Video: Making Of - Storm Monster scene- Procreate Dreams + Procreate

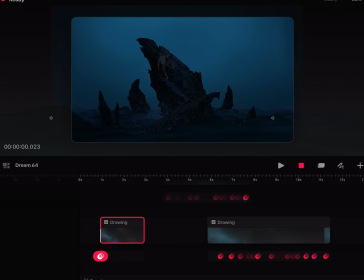3452s
So just to see there that it gives that little, oh, there's something back there.
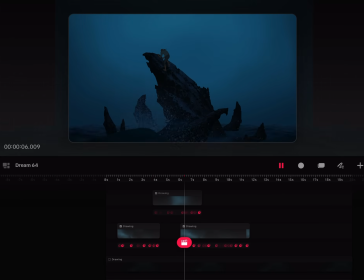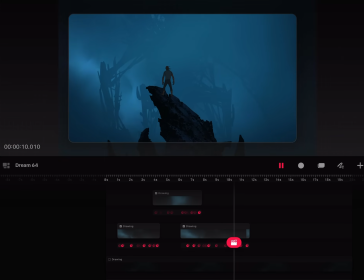3466s
And then of course in the end you have the big ass everything together, and then it fades out again.
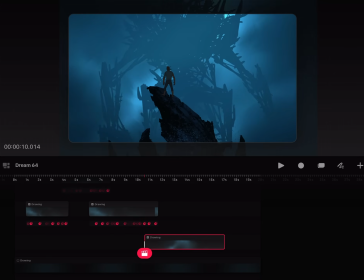3477s
So I wanted to show the monster. Let me just perform this quickly.
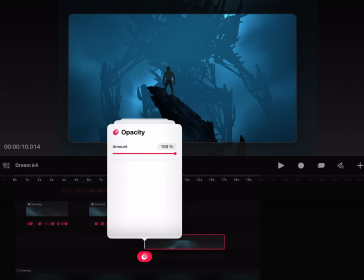3491s
Wait, I want to have it at 0 first.
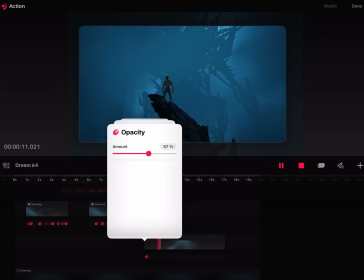And then to fade out.
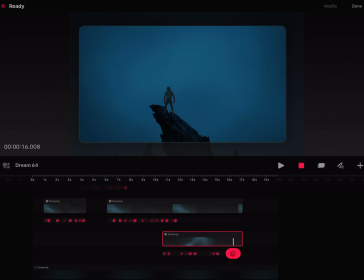3503s
So I'm gonna extend this one as well and go back to performing this a little so it's like this, and then also this one.
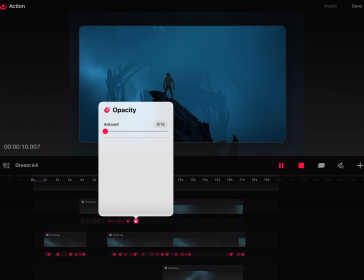3522s
Keep it down for a long time and then have it be part of that big one before it fades out. So something like this, you know, that you have that,
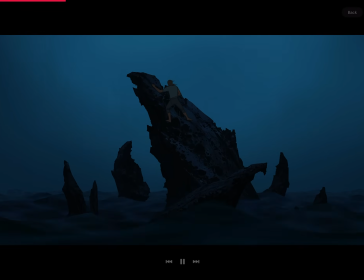3538s
we see him is climbing, then that small reveal of, oh, there's something there.
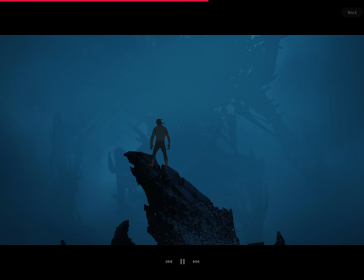3546s
And then the big reveal of the whole monster. And then the lightning stops, so he's like, oh shit, we don't see him anymore.
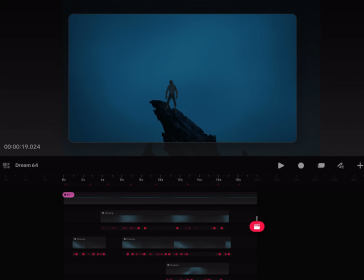3560s
The lightning revealed him, but now we don't see him anymore. So it's a bit like that, oh, is he coming towards us, or him? Is he, yeah. So that was the idea on how I wanted to
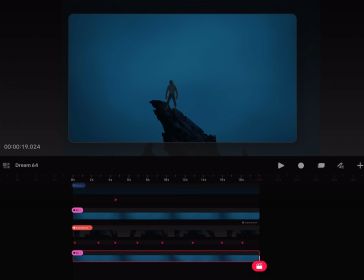3578s
animate that, you know, the basic timing of that. So we have that in place. So next cool stuff is the rain and the wind, and you know, all the havoc in the air. Okay.
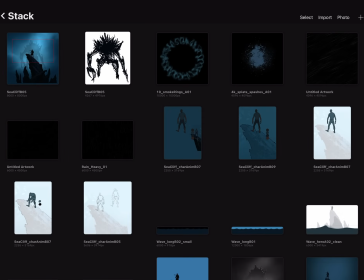3596s
So here in Procreate, I have a few elements. So to help us create the storm, especially like the wind and the rain, we need a few cool things. And one of them are these smoke rings.
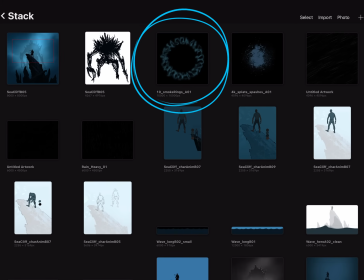3614s
So big rings, 10,000 by 10,000 pixels. So as big as I could get them pretty much.
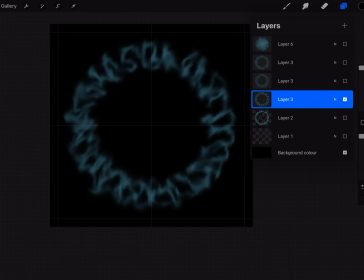3621s
So, and the way to make them, I just made these circles here. Just to give me like a guide, and then new layer, and I use a value and a color.
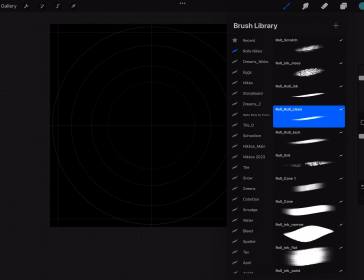3636s
We'll learn that now. So with a nice little brush, for example
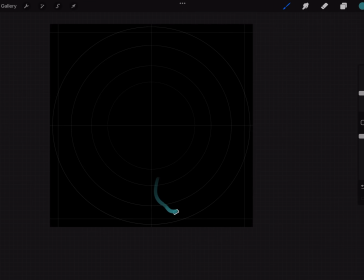3647s
this one, you just go like this, for example.
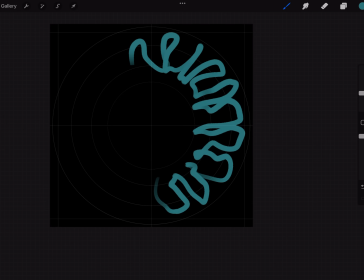3653s
Doesn't need to be pretty all the way around. And then I smudge usually with a round brush. So just smudging
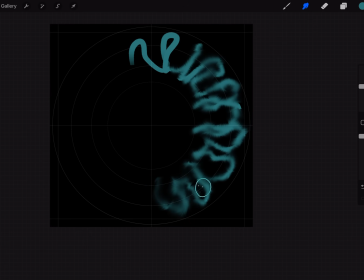3667s
around like this, you know, and you can go in and smudge more, but this is the way that I made them. So different types of rings, you know, different smudgies, and some of them are more
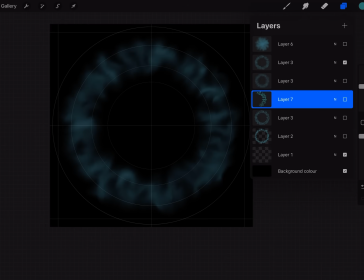3685s
smoky, so to say. So we will pull these ones in.
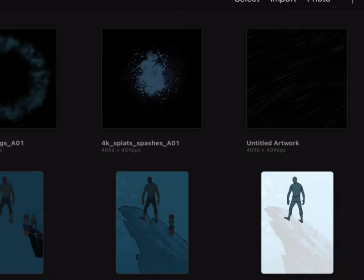3690s
And then for the rain element, I have a few animations here that are looping.
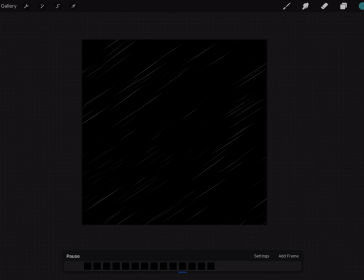3699s
And these are super easy to make.